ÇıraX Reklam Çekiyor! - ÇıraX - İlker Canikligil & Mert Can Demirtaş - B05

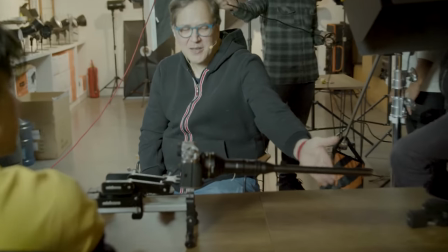(4:45)
Öyle olduğu için de hem geniş açı hem de çok yakın makro çekebiliyorsun.
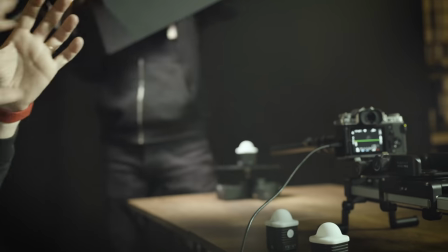(4:50)
Bir şeye çok yaklaşabiliyorsun. Hani bu kitapların içinden geçiyorlar. Yok işte pastanın içine giriyor falan ya. Bu o lens işte. Ya bu lense heves etmiş arkadaşımız. Daha da düşelim abi boydan. ISO kaçtayız?
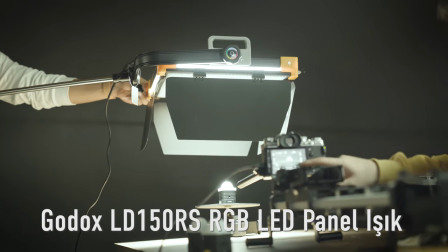(4:59)
640. İtmeye başlayalım ISO'yu. 1600'e kadar gidebiliyor muyuz bunda? Yani noise olmadan. Git bakalım 1600'e.
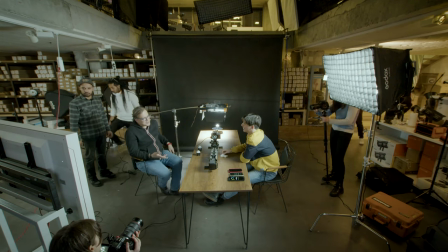(5:05)
Şimdi yavaş yavaş gelmeye başladı. Şimdi inanılmaz zor bir durum var burada. Yani bir ışık öbür ışığı öldürüyor aslında.
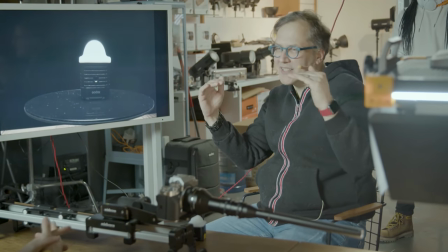(5:11)
Dengeleri önemli. Hani o ışığı söndür mesela.
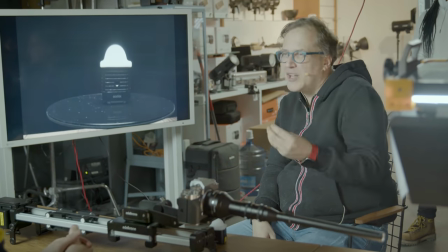(5:14)
Kendi ışığımızı söndürdüğümüz zaman orada bayağı bir ışık var ama öbür ışık geldiği zaman bu aslında gökyüzüne baktığımızda neden gündüzleri, yıldızları görmediğimizi de açıklıyor.
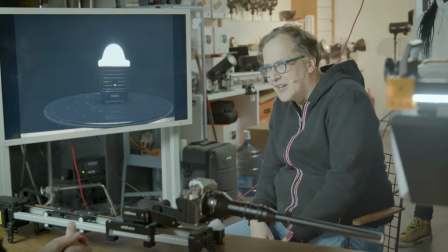(5:22)
Güneş olduğu için görmüyoruz. Yani yıldızlar hala orada aslında. Şimdi bir sorunla karşı karşıyayız.
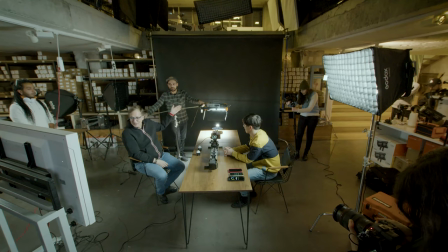(5:26)
Işığı sağa sola biraz kaydırıp bakabiliriz. Aslında senin istediğin şey böyle bir girip çıkmasıydı ya.
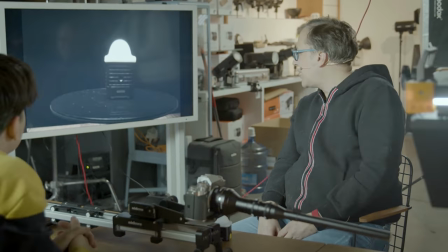(5:31)
Yani evet, aslında bu mu istediğin şey bu. Biraz daha yaklaşabilir miyiz? Bu arada makro çekmenin bir başka problemi de işte oradaki küçücük tozlar bile görünüyor.
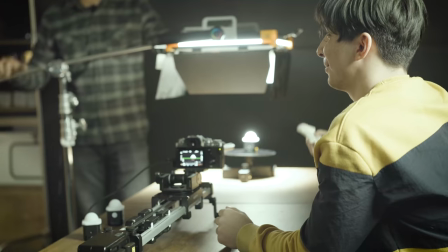(5:40)
Onları silmemiz lazım. Yönetmen olarak ben mi sileyim hocam? Lütfen sen sil.
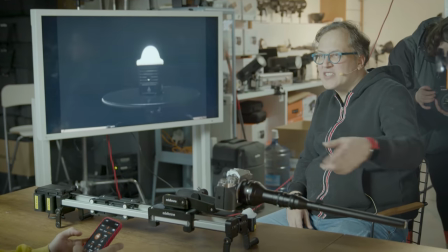(5:47)
Şimdi bu probe lens bu iş için doğru değil aslında. Sen bunu istedin ama.
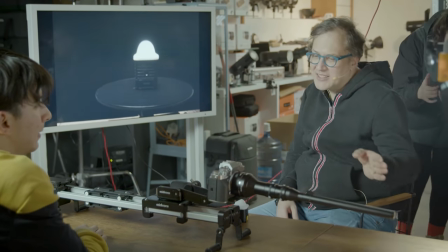(5:51)
Çünkü bu probe lens bir şeylerin içine girmek falan gibi şeylerde, yani yanda da bir şeyler olduğu zaman daha iyi çalışıyor.
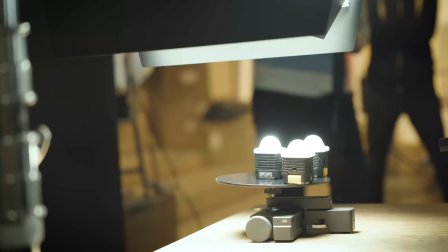(5:57)
Hani şu yapılabilir belki. Şöyle 3 tane olur da atıyorum. Mesela onun içine doğru gitsen perspektifte iyi çalışıyor.
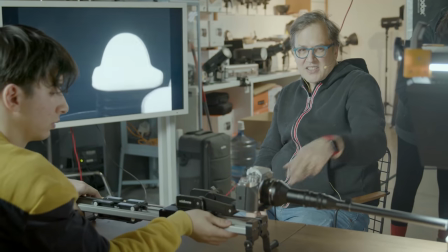(6:04)
Bir de full frame değil ya bu makine. Şu an geniş açı da göremiyoruz. Yani normalde 35 mm mi bu?
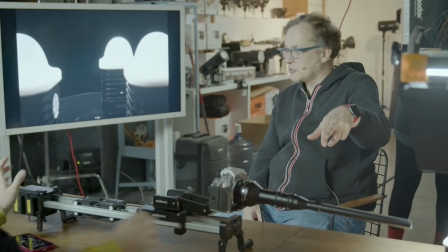(6:09)
24 ama şu an biz bunu 40 gibi falan görüyoruz büyük ihtimalle. Esas işlevine çok şey değil.
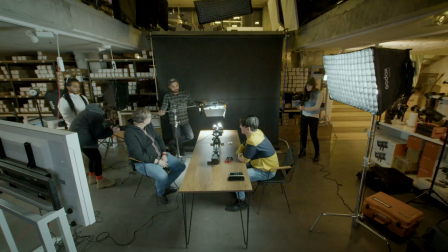(6:15)
Bence biz bunu normal bir makroyla deneyelim. Olur. Çok iyi fikir. Geliyor. Yolda hocam geliyor. Reklam yönetmenliğinin 5 kuralı. 1. Fındık fıstık. Siz hiç böyle bir reklam çektiniz mi? Ürün çok çektim ama bu kadar küçük ürüne çekmemiştim. Beniş kursla falan daha büyüktü hocam. Tabii. Küçüklük büyük bir problem. Mesela saat reklamı çekmek çok zordur. Veya gofret reklamı. O gofret reklamlarında falan daha mesela bunun daha büyüğünü yaptırıyorsun. 5 kat büyütüyorsun. Modelini yaptırıyorsun. Onunla çekiyorsun. Çok daha rahat ediyorsun. Şu an böyle çekmek çok kolay değil.
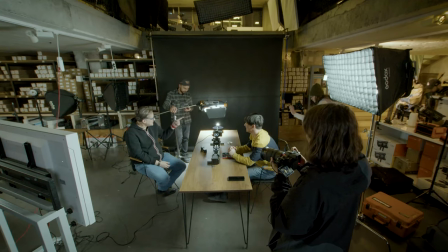(6:44)
Keşke bize de daha büyüğünü. Hemen Godox yaptırdı. Yalancılıktır ya. Sinema yalancılıktır zaten.
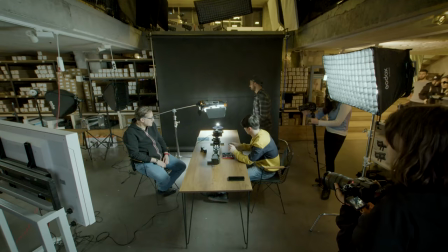(6:50)
Bir de ayna getirmiştik. O aynayı alabilir miyim? 85 mi bu? 80 makro hocam. Netle. Batarya değiştiriyor. Peki çocuğum. Batarya değiştirirken önce makineyi kapatmamız lazım. Yönetmen batarya değiştirir mi ya? Bu ne rezillik. Çocuğum bu gece takar mısın? Lens değiştirdik. Böylece bu lens kaç diyaframı?
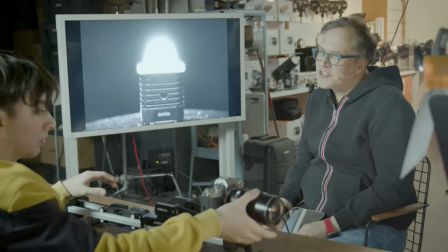(7:05)
2.8 sanırım. Sana dünyanın en iyi ışık yapma yöntemini öğreteceğim. Aynen.
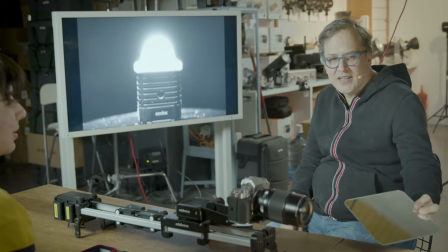(7:10)
Özellikle bu tür küçük şeyler çekerken ayna çok büyük fark yaratır.
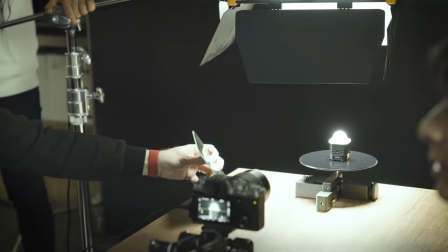(7:14)
Mesela tek bir ışık kaynağı var ama aslında aynayla 2x gibi oluyor.
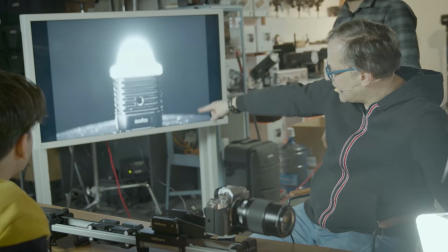(7:19)
Şuna highlight deniyor yarattığım şeye. En parlak bölgeler. O tabii ürüne ne katıyor?
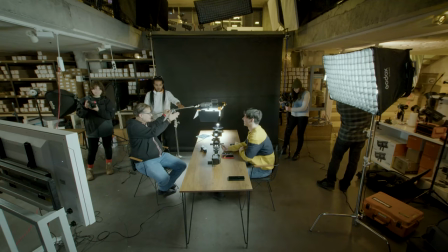(7:25)
Form. Bravo, aferin. Işığı hareket ettirmek büyük bir avantaj. Mesela bunu arabalar için yapıyorlar.
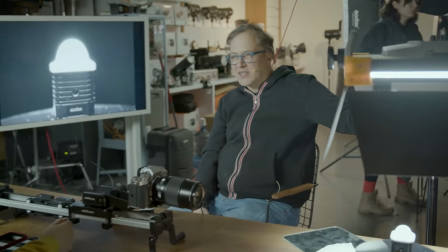(7:30)
Yani onun bir araba olduğunu düşün. Üstteki ışığı böyle hareket ettirebilmek için bayağı büyük bir sistem kurman gerekiyor ya.
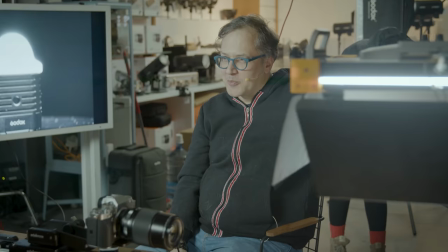(7:35)
Şu an biz bunu elimizle yapabiliyoruz ya, bu büyük bir avantaj. Yani bir sürü parametre çıkıyor ortaya.
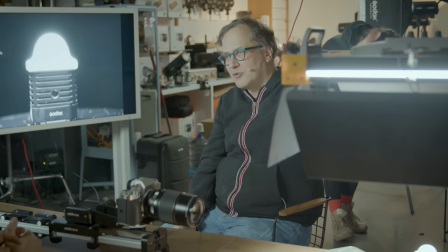(7:40)
Yani ışığın büyüklüğü, mobilitesi, gücü, rengi, programlanabilir olması.
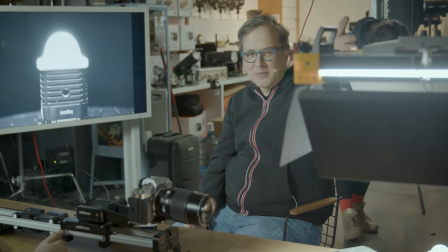(7:45)
Mesela bu programlanabilir bir ışık. Sıcaktan soğuğa götürebiliriz. Yapalım mesela. Frame rate ne? Bir de çözünürlüğümüz ne? 4K 25 çekiyor şu an. Bu abi şey, yumuşak bir ışık kaynağı.
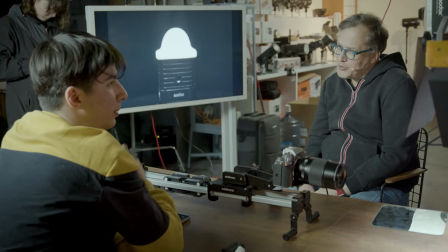(7:57)
Yani ne demek yumuşak ışık kaynağı? Yumuşak, önünde bir engel var ve ışığı yumuşatıyor.
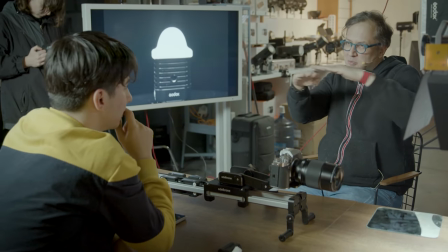(8:02)
Dağıtıyor. Soft. Yani önünde evet. Daha doğrusu şöyle, büyük bir yüzeyden geliyor ya, noktasal bir ışık değil.
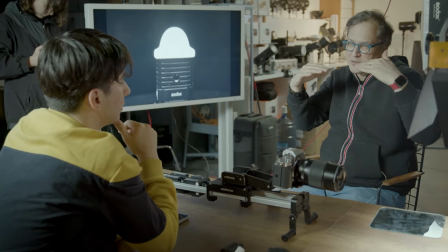(8:08)
El feneri gibi değil yani. Bütün o yüzeyden geliyor. Dolayısıyla daha az gölge yaratıyor.
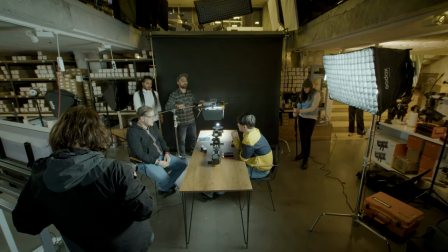(8:13)
Sert bir ışık var mı elimizde? Bir tane S60 elimizde hazır dursun. Soft bir ışığı serte döndüremiyorsun. Çünkü yapısı öyle ışığın. Soft olmak üzere imal edilmiş bir ışık. Bunu tek bir noktadan veremezsin.
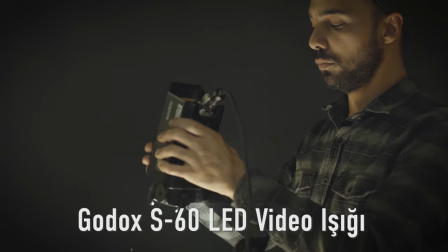(8:24)
Şimdi S60'ı yakacak ya. Onu en küçük haline getir abi. En spot haline.
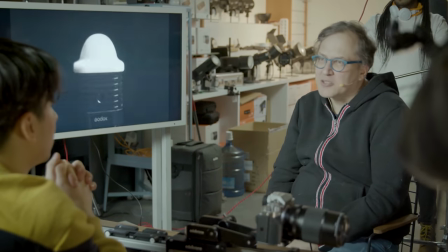(8:29)
Bunun avantajı sert ışık işte bu. Daha sert gölgeler yaratıyor. Ama bunun önüne diffuser koysa bu sefer o da soft olacak.
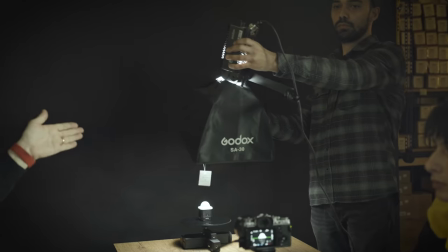(8:37)
Dolayısıyla sert bir ışığı soft'a dönüştürebilirsin ama soft'u sert'e dönüştürmen imkansıza yakın.
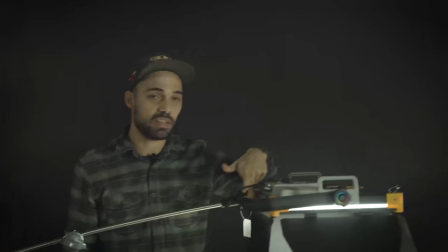(8:43)
Çok uzaklaştırırsan belki. Bir de ışığın sertliği orada hani yüzey alanıyla alakalı. Şu malzemeye, bu malzeme yumuşak ışık verir ama bir insana o kadar yumuşak ışık sağlamaz.
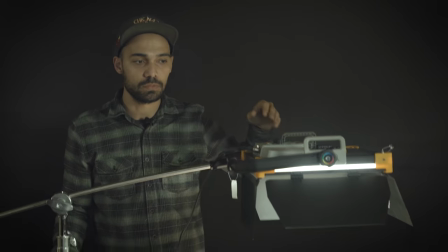(8:51)
Evet tabii, yani neyi çektiğin de önemli.